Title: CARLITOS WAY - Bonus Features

That's an offshoot of more than one instance of attorneys whom I have known who became involved with their clients.
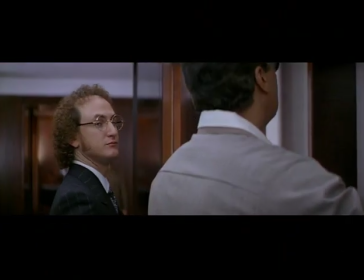747s
I know three that were killed, personally. Sean Penn is an amazing actor.
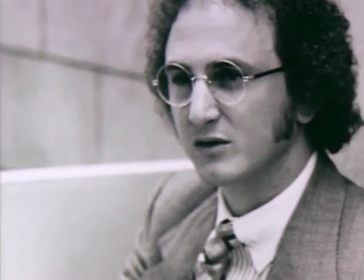753s
I don't believe anybody told him what to look like.
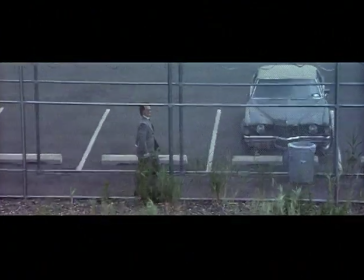757s
I think Sean had a concept in mind and he brought to his character an enormous amount of talent.
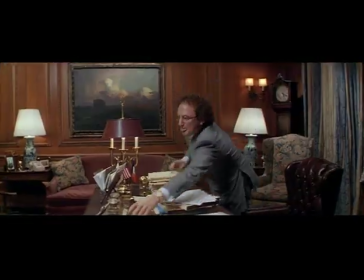764s
I mean, he was exquisite. He went home and sort of shaved his head.
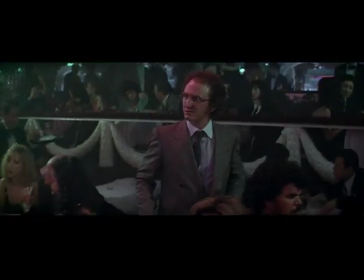768s
You know, he came back with this curled, receding hairline look, and we went, oh, my God, what have you done? He just likes to look completely different from role to role.
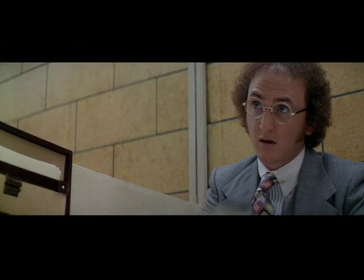776s
And the whole character came with this sort of receding hairline, frizzy hairdo that he did.
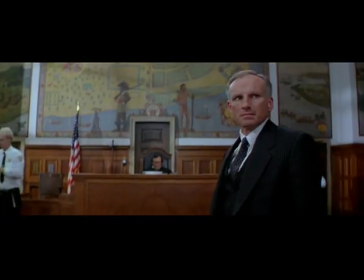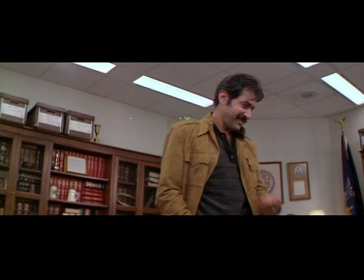793s
And then all the myriad of great performances, because that film produced a lot of guys who went on.
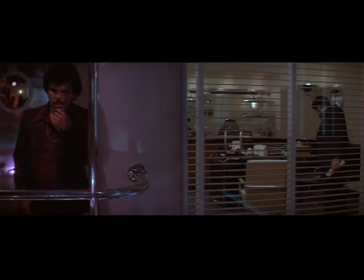799s
You got Viggo Mortensen, he played Lali. Certainly my protege, as I call him, Louis Guzman, he's all over the place.
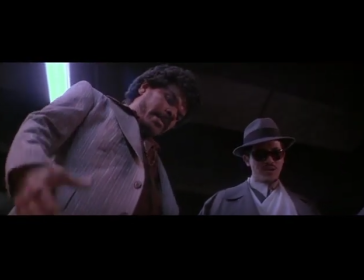806s You don't have feelings, Caldito.
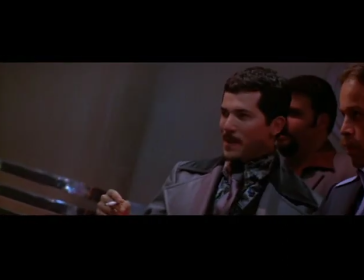810s
Leguizamo, that's probably one of the best portrayals because his character, Benny Blanco from the Bronx, is an unforgettable character.
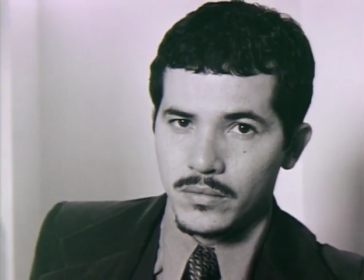817s
I've gone to other cities. People will approach me and say, I'm Benny Blanco from the Bronx, you know.
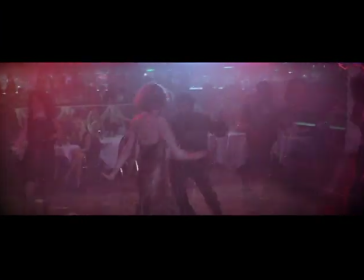826s
I like to juxtapose the contrasting characters because I've seen that myself at first hand.
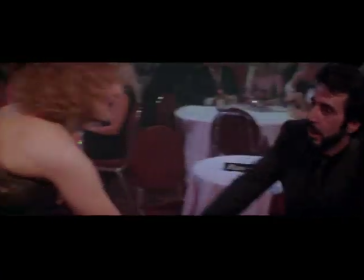831s
Here you have a rough, tough, hoodlum Puerto Rican from the neighborhood, and here you have this quintessential, let's say,
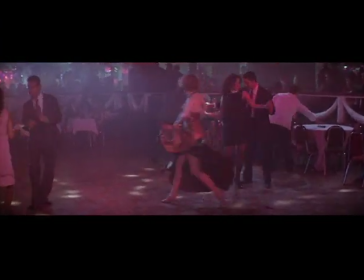837s
waspy type girl from the Midwest, but she's got a social agenda. Even though they may appear disparate at the outset, in fact, they mesh very well.
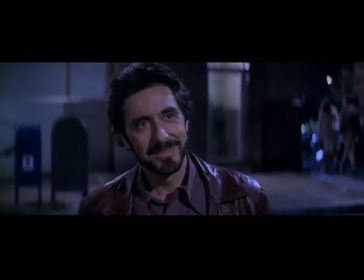847s
She sees him perhaps almost as a sociological project, almost.
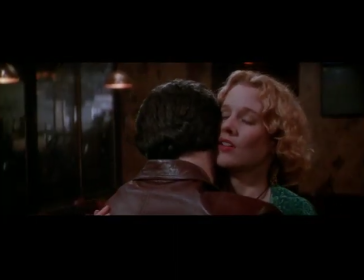852s
She's going to save him, you see.
You said you wouldn't break my heart, Charlie.
The whole girl thing was very difficult.
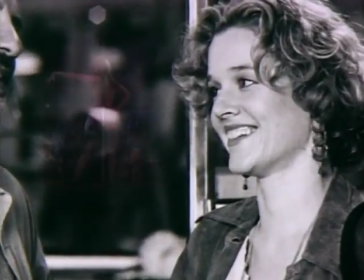860s
We looked at everybody. We had a big problem. Of course, she had to do a striptease. This was the mid-'90s.
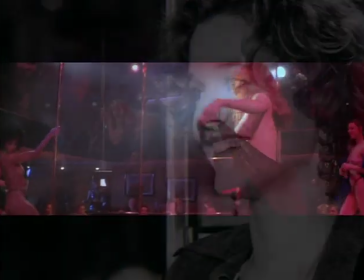866s
This kind of nudity stuff you did in the 70s was becoming very difficult to get an established actress to do. We did screen tests where they, you know, had to do the scenes and then do the striptease.
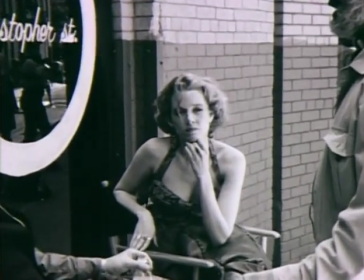879s
And Penelope, who's a very experienced actress, did both extremely well.
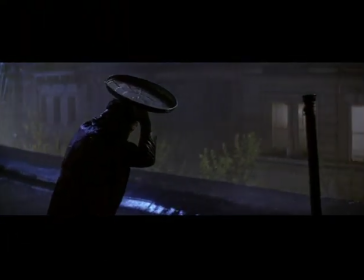886s
He has an idealized vision of her. She's a dancer, you know, so we introduced her in the most idealized way.
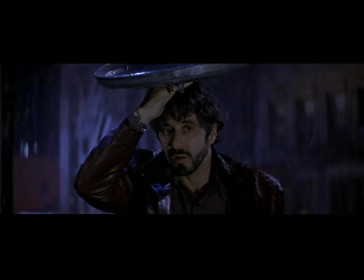894s
It's his fantasy. He's going to paradise with this almost angel.
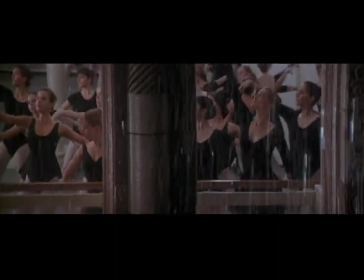899s
Of course, she's not an angel. She's working in a strip joint because she's sort of a poofer that's not working that much.
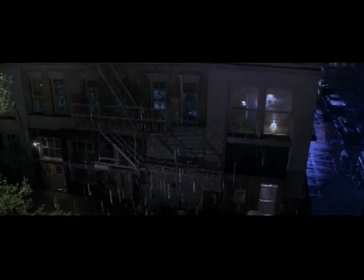908s
This is a neighborhood I've lived in all my life. I mean, I live downtown And the ballet studio, West 10th Street and 6th Avenue.
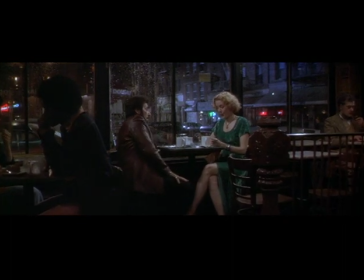916s How was in the road company?
The cafe. And I just walked by these places all the time.
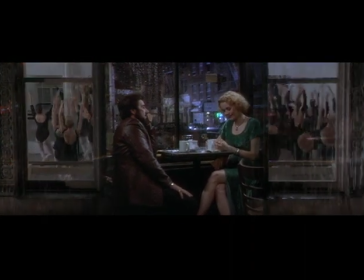921s
I'm very familiar with them. I've looked in those windows and seen those ballet dancers. I thought, I'll use all these village images that I've seen all my life.
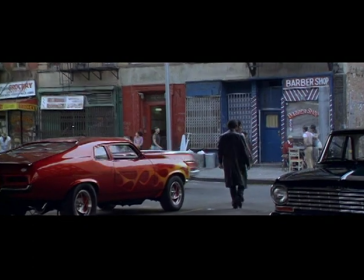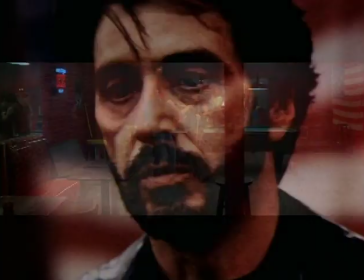937s
We had the luxury of being able to pace the movie at whatever pace we wanted for two reasons.
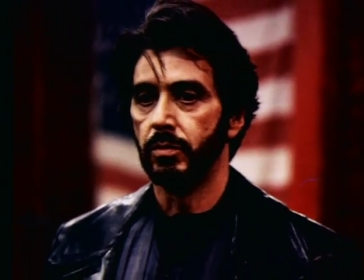941s
First, because the character is absolutely compelling.
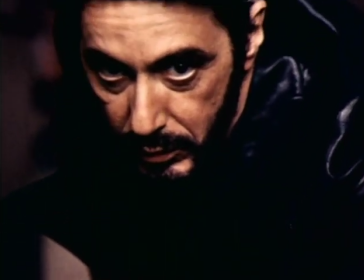943s
We will listen to people for a long time if they're funny and if they're engaging and the other thing is Having a really dynamic suspense scene early
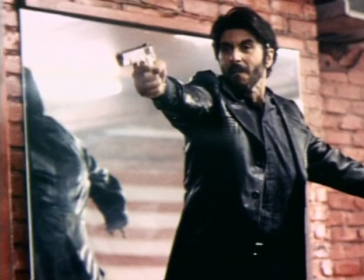951s
on buys you more time That is a very clear promise to an audience about what kind of movie it is and what they can expect later
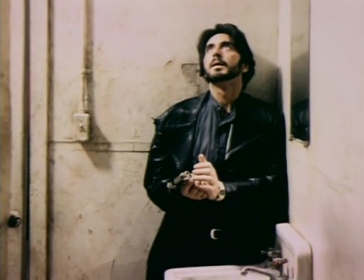958s
on So that scene had to be great because then they would trust us and put up with another hour of talk before we got to the suspense again It sort of parallels for us the character of Carlito because this boy starting on the same road apparently that Carlito has been on and now
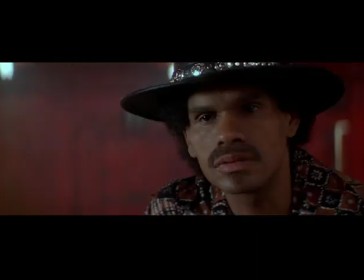975s
wants to get away from.
We gotta do some business.
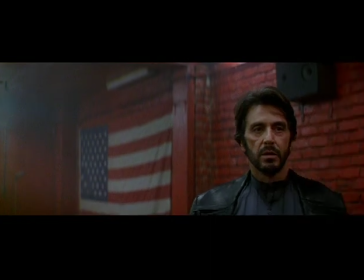979s
The nephew portrays the innocence and in the meantime the savvy Carlito, he knows that something is amiss.
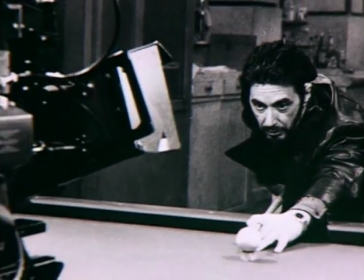989s
The pull sequence had to be very elaborate and kind of operatic because
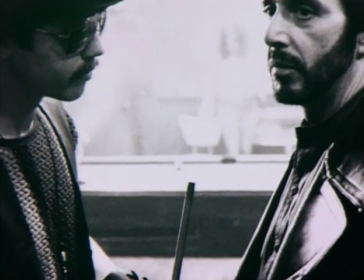995s
it was one of the few action scenes in the movie because so much of the movie is driven by character scenes.
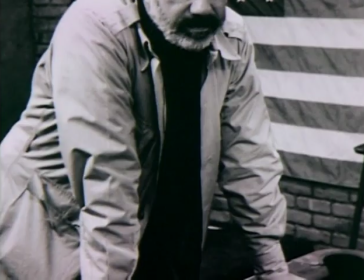1001s
So I took a lot of time designing the sets.
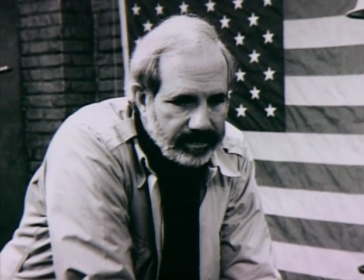1004s
I remember having it in my architectural program and figuring out what the shape of the room should be and where the pool ball should be,
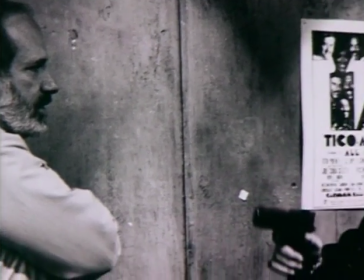1011s
figuring out how to make this shootout interesting.
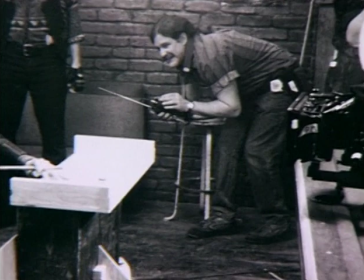1015s
And I remember once Al looked at me and said, you really can hit a pool ball like that and knock somebody out? And I said, yeah, I've tried it.
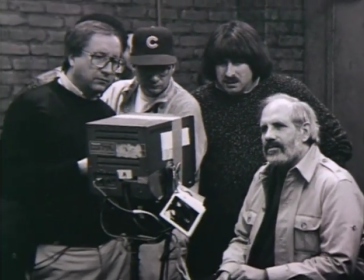1026s
We showed an early cut to the studio, and one of their notes was that the pool hall scene seemed too long. I was talking to Brian about it, and I said, what do you think about this note that the pool hall scene is too long? I don't think they're right about that. And he said, oh, no, no, they're absolutely right. They're absolutely right. But what they mean is that it's not long enough.
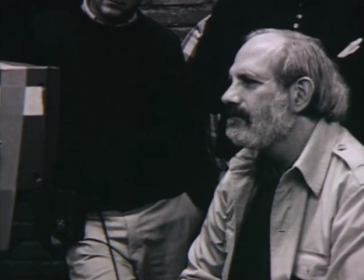1045s
And I thought he was just being, you know, cheeky and defiant. But actually, no.
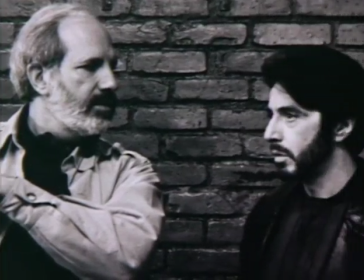1050s
I mean, he knows suspense so well, he felt that it was just that he had failed to set up a little bit of the geography of the suspense, which is, of course, his mastery.
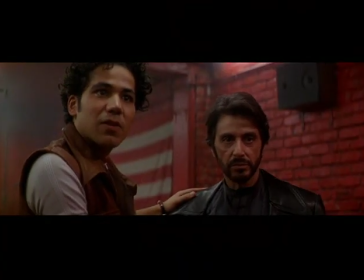1058s
You know, the guy's in the bathroom, the door's slightly open, the other guy's over here.
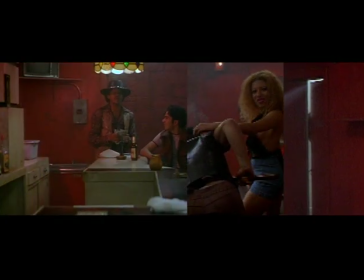1063s
You know, all that great establishment of where everybody is, how close they are to each other, and what all the stakes are. We try to cut it to let the film audience understand that by having this point of view and see what the character is seeing.
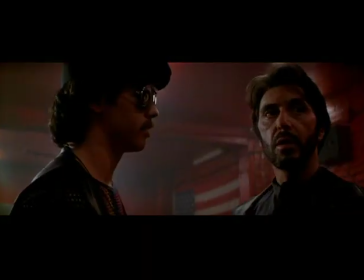1077s
It's a little suspicious. You're looking at Carlito, you see the wheels turning, you understand he's thinking.
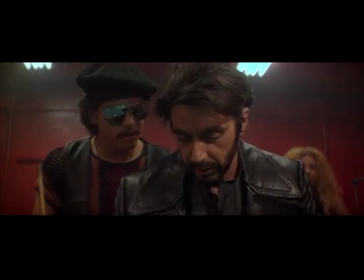1081s
He's come to a solution in his mind, and he goes and sets up this trick pool shot. The suspense only works later if that stuff's set up properly before.
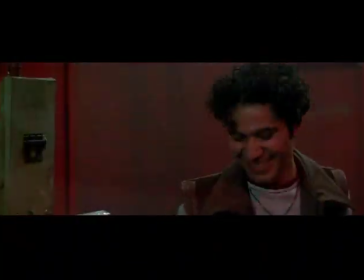1089s
And so when he went back and furthered some of that coverage and expanded the front of the scene a little bit, the scene was nail-biting and grayed.
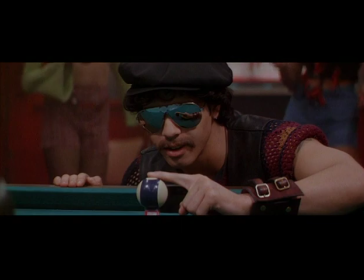1098s
And they saw another cut and said, much better, shorter, much better, shorter.
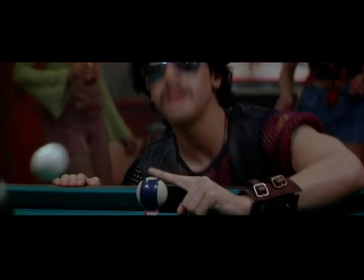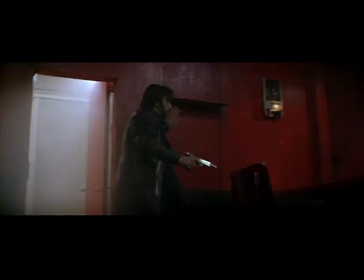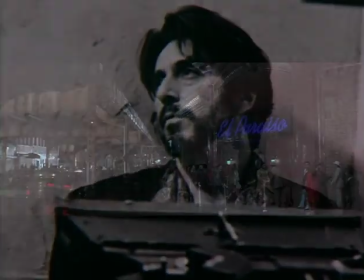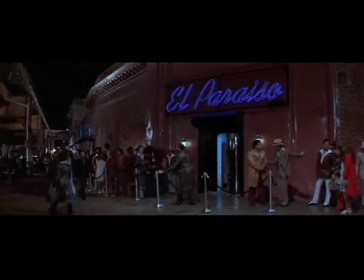1117s
The club in Carlito's Way, we tried to come up with a design that was kind of unique for it.
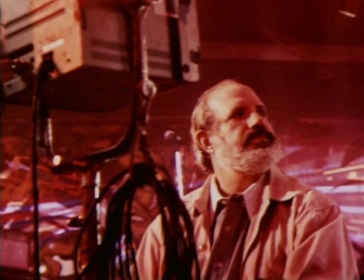1123s
I found this location up in the Bronx, this abandoned club that we ultimately couldn't use. that was in the shape of a boat.
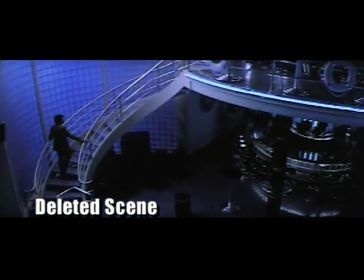1131s
They figured he's getting his boat to go to Puerto Rico to start his car dealership.
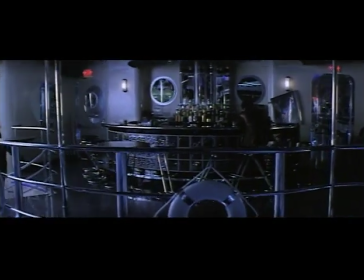1136s
This is like a big metaphor for where he's going, the boat. So then we proceeded to design the inside of the club like a boat.
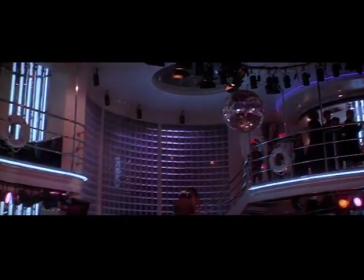1147s
It's always very important how you introduce a space into a movie and the space is introduced with him walking into the club. And you want the audience to experience what he's experienced basically, which is the sort of the wildness of it, the colors,
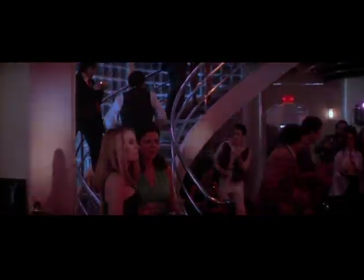1160s
the gaudiness, the speed, the heat, all this thing has to be accomplished in this relentless,
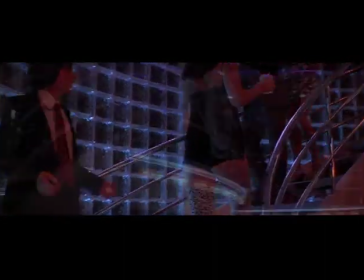1165s
heated move through the space,
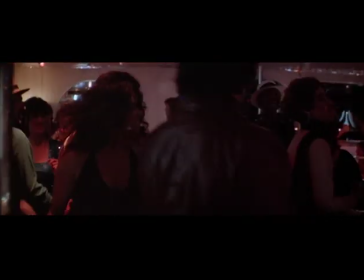1168s
introducing a space is like introducing a character in a very unique way so you have a very strong visual impression of it.
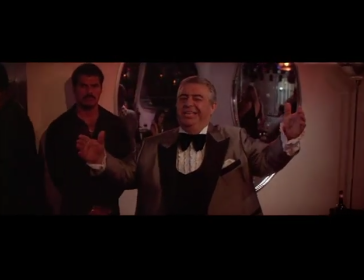1175s Charlie, my friend, Charlie Brigante, how you doing?
The actor that played the corrupt owner of the club, Bregman, had seen him on a Spanish television program he's like a comedian and we brought him in and he just was fabulous and
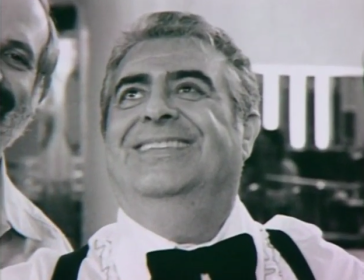1191s
he doesn't speak a word of English so he had to learn all of his part phonetically and Al became extremely
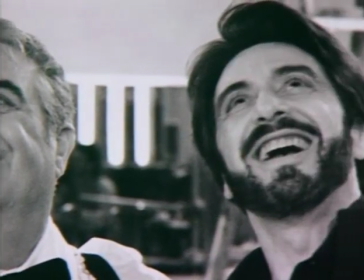1199s
frustrated with him because he'd be speaking to him in English and this guy would sort of be
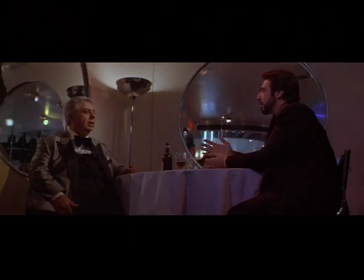1203s
waiting for Al to finish to say that last word that he knows he's supposed to speak now. I'll go nuts with this guy because he couldn't get like an actor's response for him because he didn't understand a word I was saying, except that last word, that was his cue.
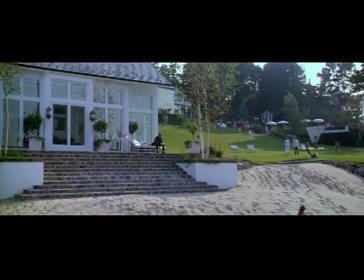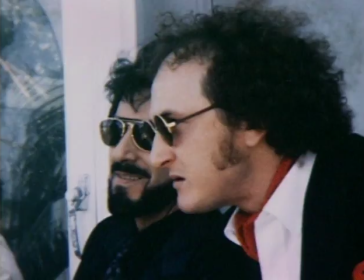1226s
One sequence we were shooting when he's supposed to be all coked up and he's trying to get Carlito to go help him spring the gangster out of prison.
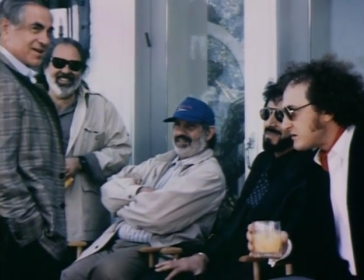1234s
And I think we had done like 10 takes and he'd done it like great on like take three.